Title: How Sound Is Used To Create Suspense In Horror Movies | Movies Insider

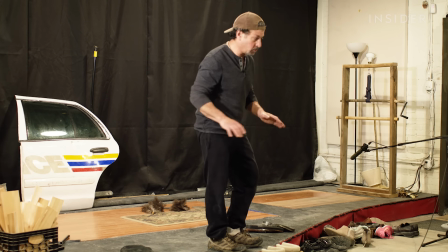I know how each one of these shoes reacts to every one of these floor surfaces.
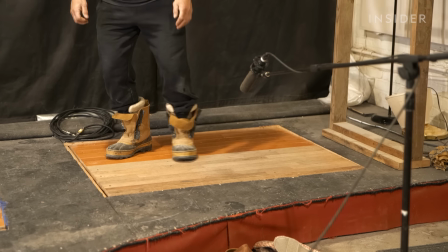In a non-horror movie, you'll likely know exactly where footsteps sounds are coming from and how close they are to the central character.
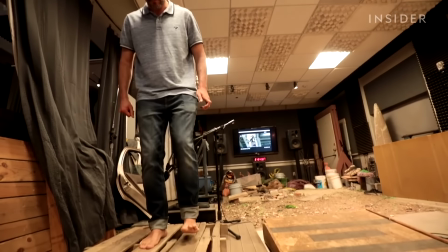But in horror movies, sometimes the most effective footsteps are barely audible,
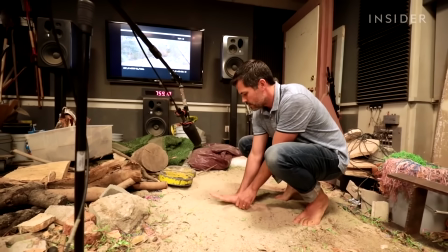so you really have to strain to hear them, just as the protagonist is doing.
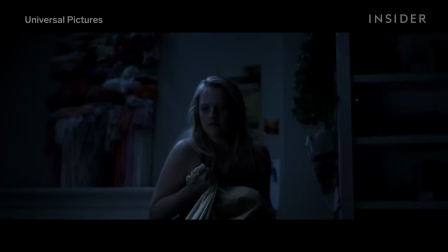To soften the footsteps of the invisible man and match the sound of his neoprene suit,
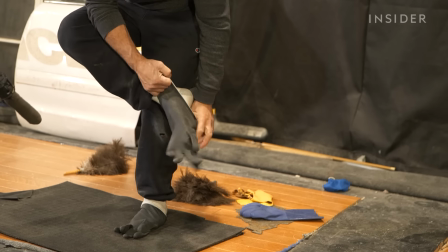Leslie walked around with rubber gloves over his feet, adding a yoga mat to mute the sounds even more.
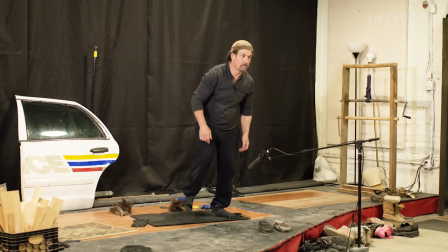the result you might not even be sure you heard anything at all that
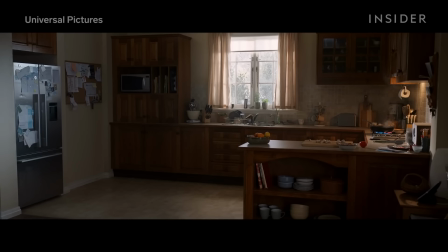uncertainty is the bread and butter of suspense and horror movies barely perceptible
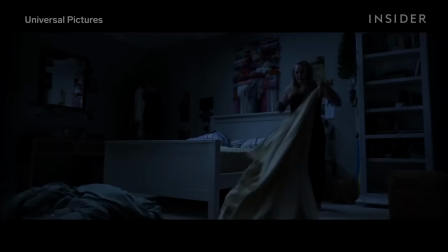sounds can make you doubt your own senses just like the character is doubting theirs
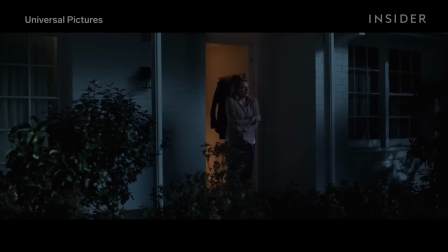and that makes the viewing experience that much scarier what places you even
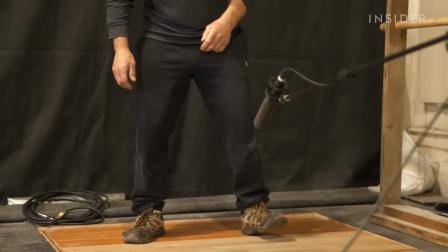further into the protagonist's shoes literally is the sound of their footsteps. She is like, nervously shaking. I'm gonna try to portray that in her movements, in her footsteps.
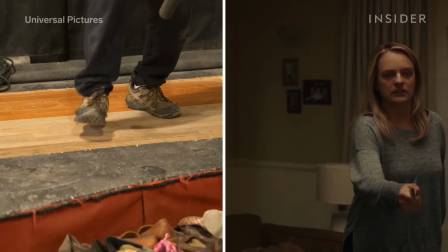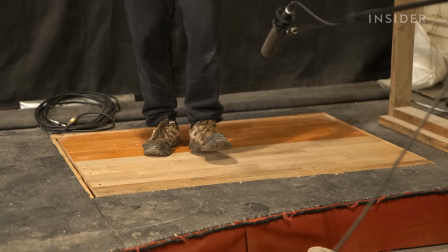To play this up, the artists at Alchemy don't use just any regular floor.
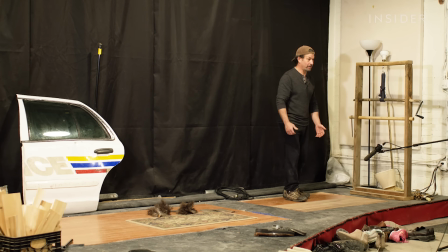I need old crappy wood, I need a really bad subfloor, and I need really crappy nails that are gonna move within the wood.
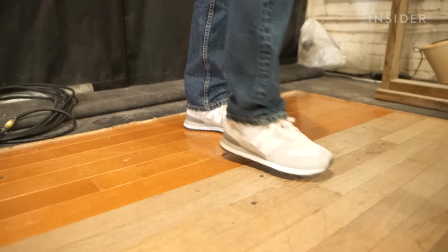Leslie made a custom one that met all those requirements, partly using 65-year-old wood.
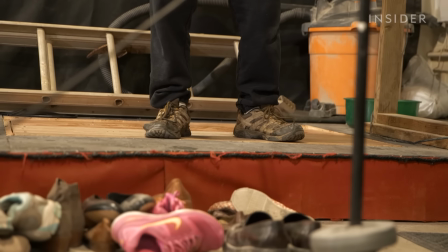Each corner makes slightly different kinds of creaky sounds, which emphasize a sense of unsteadiness,
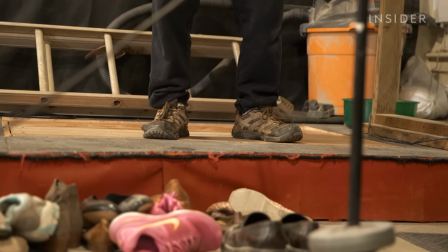like you're, again, literally, on shaky ground.
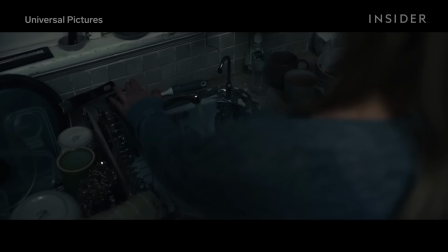To cap it all off, there's this, the accent sound.
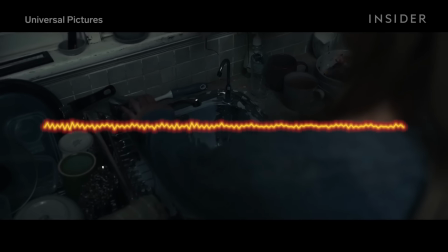That's a sharp, pronounced sound that stands out against the subtler, more ambient ones we've been hearing, indicating to the audience that something is off.
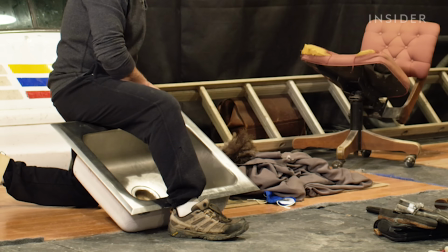Leslie used an old sink to create this unsettling squeak,
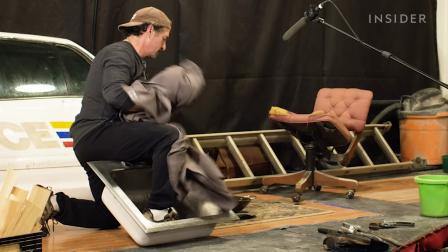but that came out sounding like too big a piece of metal, so he used a towel to dampen the sound.
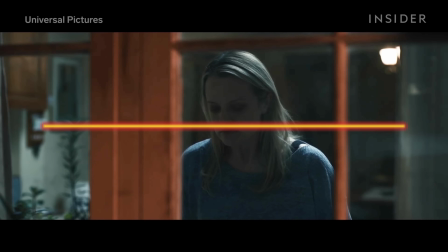But what really makes this scarier than this is
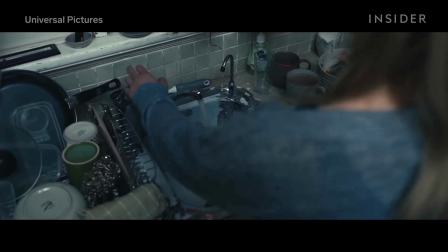the way everything else goes quiet after the sink squeaks.
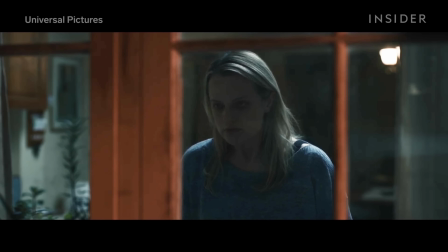It's not realistic for all the sounds to suddenly stop right when the faucet does.
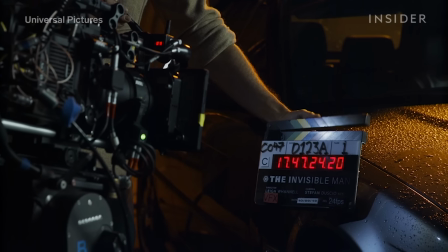But sound in horror movies isn't always about realism, often it's about creating a heightened reality. It doesn't have to be wall-to-wall sound all the time. Having that brief moment of just silence and then wham, to me that's powerful.
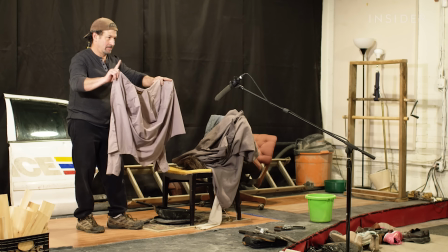Here the few moments of absolute quiet put the audience on edge right before the moment of attack,
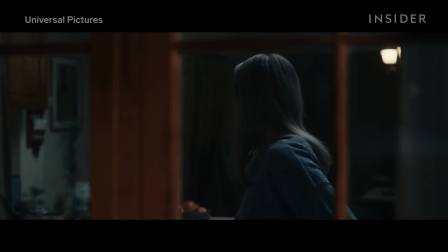and when that moment does come, the contrast is that much stronger. I'd like to make this grab just a little bit larger than life.
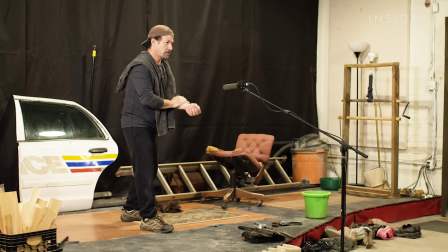Let's get a grab and more skin. We'll layer the two of those together. And I want to throw in like a little bit of creak just when she's getting lifted up. That's a hit and a grab and the whole nine yards. So, you know, she's in trouble.
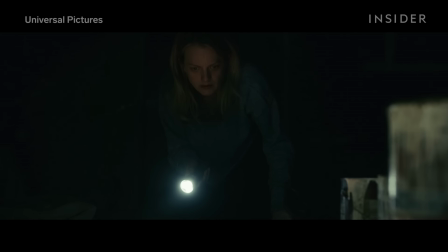Now let's watch another scene and see how these suspense sounds play out together.
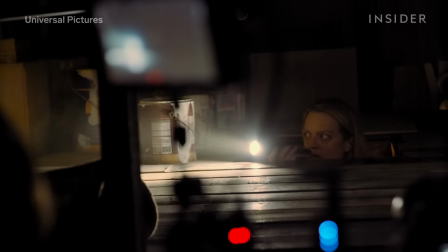The accent sound comes earlier in this scene, in the form of a jarring phone ring.
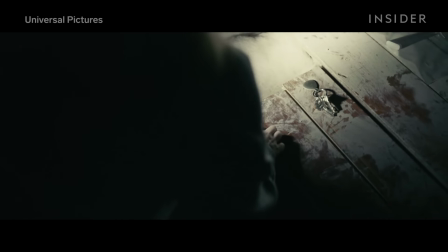The phone has an unnaturally loud echo against the wood. And it's startling because of its contrast with the otherwise quiet attic.
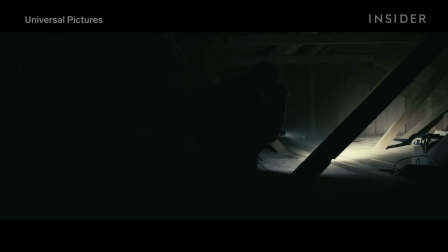But that's sort of a fake-out, because afterwards we return to quiet, which can give the audience a sense of false calm.
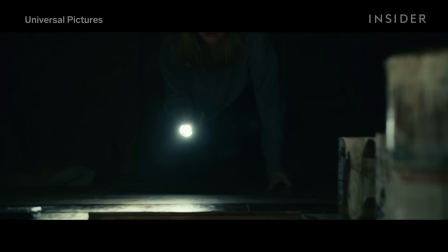Cecilia's shaky, creaky footsteps are actually crawling sounds in this scene, which put the viewer right there with her as she moves across the attic.